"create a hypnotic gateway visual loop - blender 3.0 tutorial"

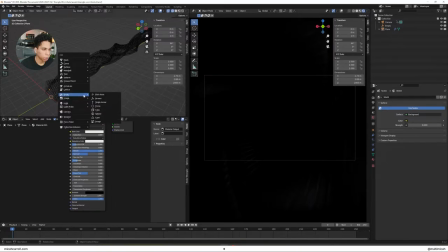[8:13]
And then what you're gonna do, bring in some lights, point lights, that is, specifically.
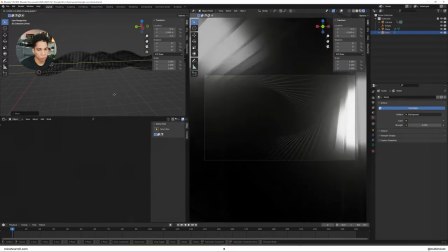[8:23]
Bring them down a little bit. You want it to be in front of your camera.
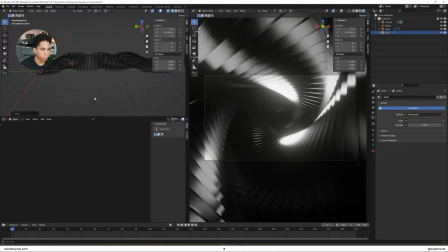[8:30]
What we're gonna do is essentially we're gonna be keyframing them and whatnot. So let's bring in one.
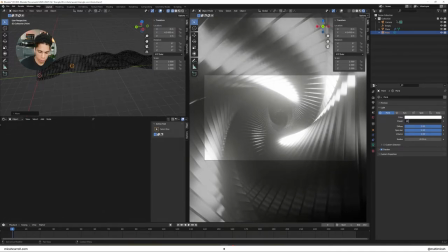[8:34]
Let's set it to like 50 watts, 20 watts, 10 is okay actually.
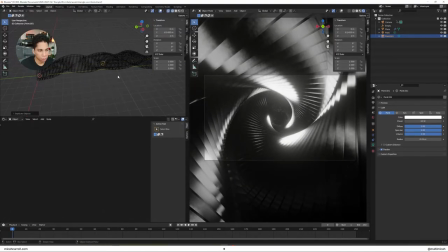[8:42]
Bring another one, set it down a little bit, bring another one, set it down a little bit further. And what we can do here, bring in another one, and if you bring down the radius, they start to look a lot more just like individual,
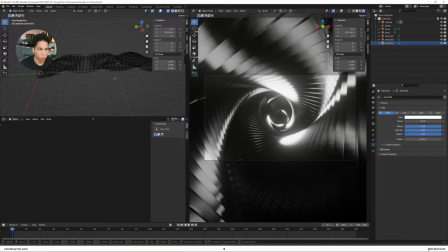[9:02]
they start to look like more individual lines, and you get this like nice smaller kind of vibe. So start playing with some colors here. I'm just going to do a really simple color palette of like, let's do
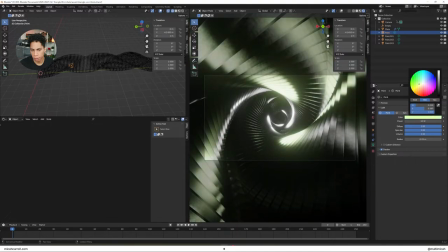[9:25]
like a green. Green feels kind of nice. A light green there. Bring like a yellowish kind of like a bit of a blue,
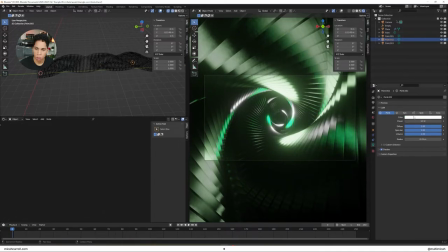[9:45]
another green, a bit darker down there, give it that nice effect, bit of some yellow, that darker one I think we could probably change.
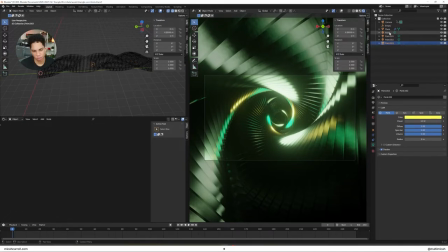[10:02]
And what you're gonna do, I learned this very simple trick when it comes down to parenting stuff. Select all of this, drag, hold shift, then it pans it to your camera.
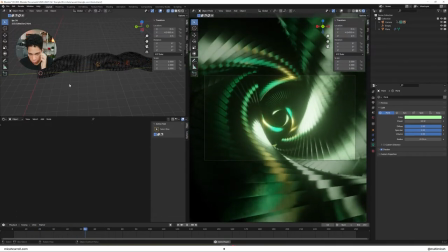[10:17]
Then when you press it, you can now see your animation's kind of moving.
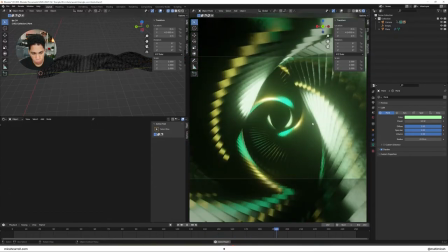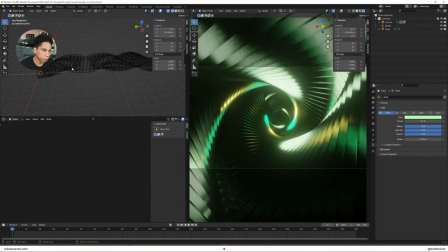[10:28]
Okay. Now, if you want to add some extra flair to it all, keyframe the radius.
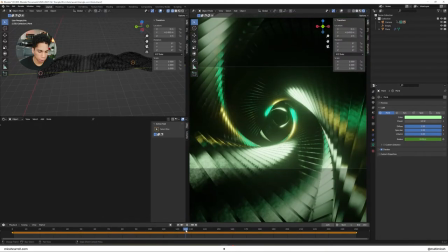[10:36]
So let's just go ahead and go from the start, go to the bottom. Keyframe your radius and open it up a little bit.
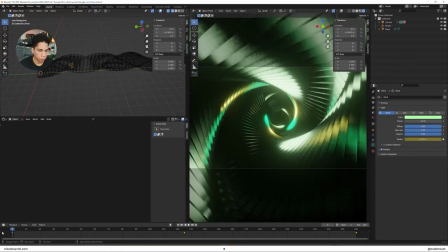[10:47]
And then when you play it back, you can see now
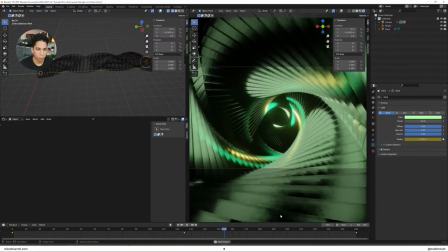[10:53]
the animation's a bit more like abstract. It's getting a lot more fun.
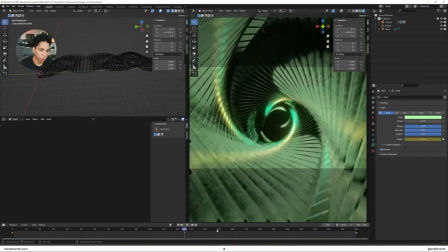[11:00]
Really going through dimensions.
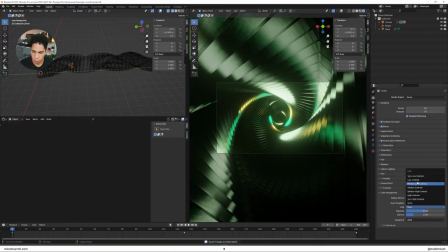[11:09]
And play around with some color management, high contrast.
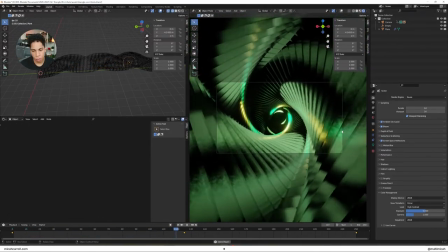[11:15]
And I think we pretty much have our animation here. I don't want to jump into compositing at this point.
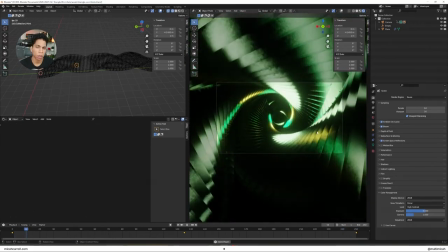[11:22]
I think let's keep these tutorials really simple. I think there's a lot that I need to just cut out.
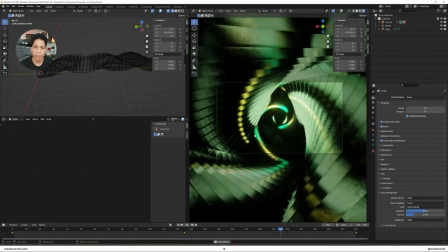[11:29]
But yeah, so opted in for simplicity this time around.
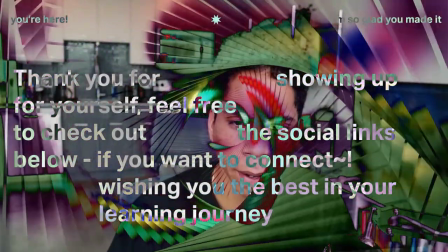[11:35]
Didn't really fuck around with like compositing just to save you guys some time. If you want to see that stuff, feel free to check in some of my older tutorials.
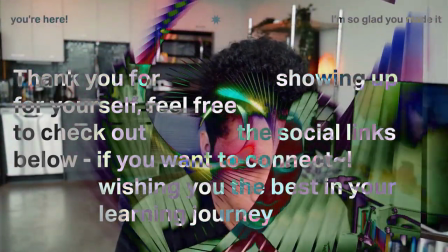[11:43]
I'm going to come out with something that just focuses solely on that. But yeah, give yourself a nice pat on the back.
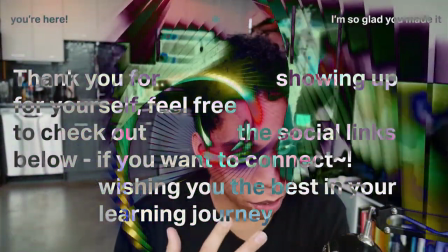[11:50]
Today, showed up once again, did something creative.
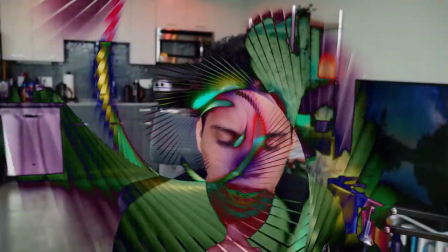[11:54]
Feel free to slap an overlay on top of this, add some music, some techno, and you have your creation. So peace out, and I hope to see you in the next tutorial.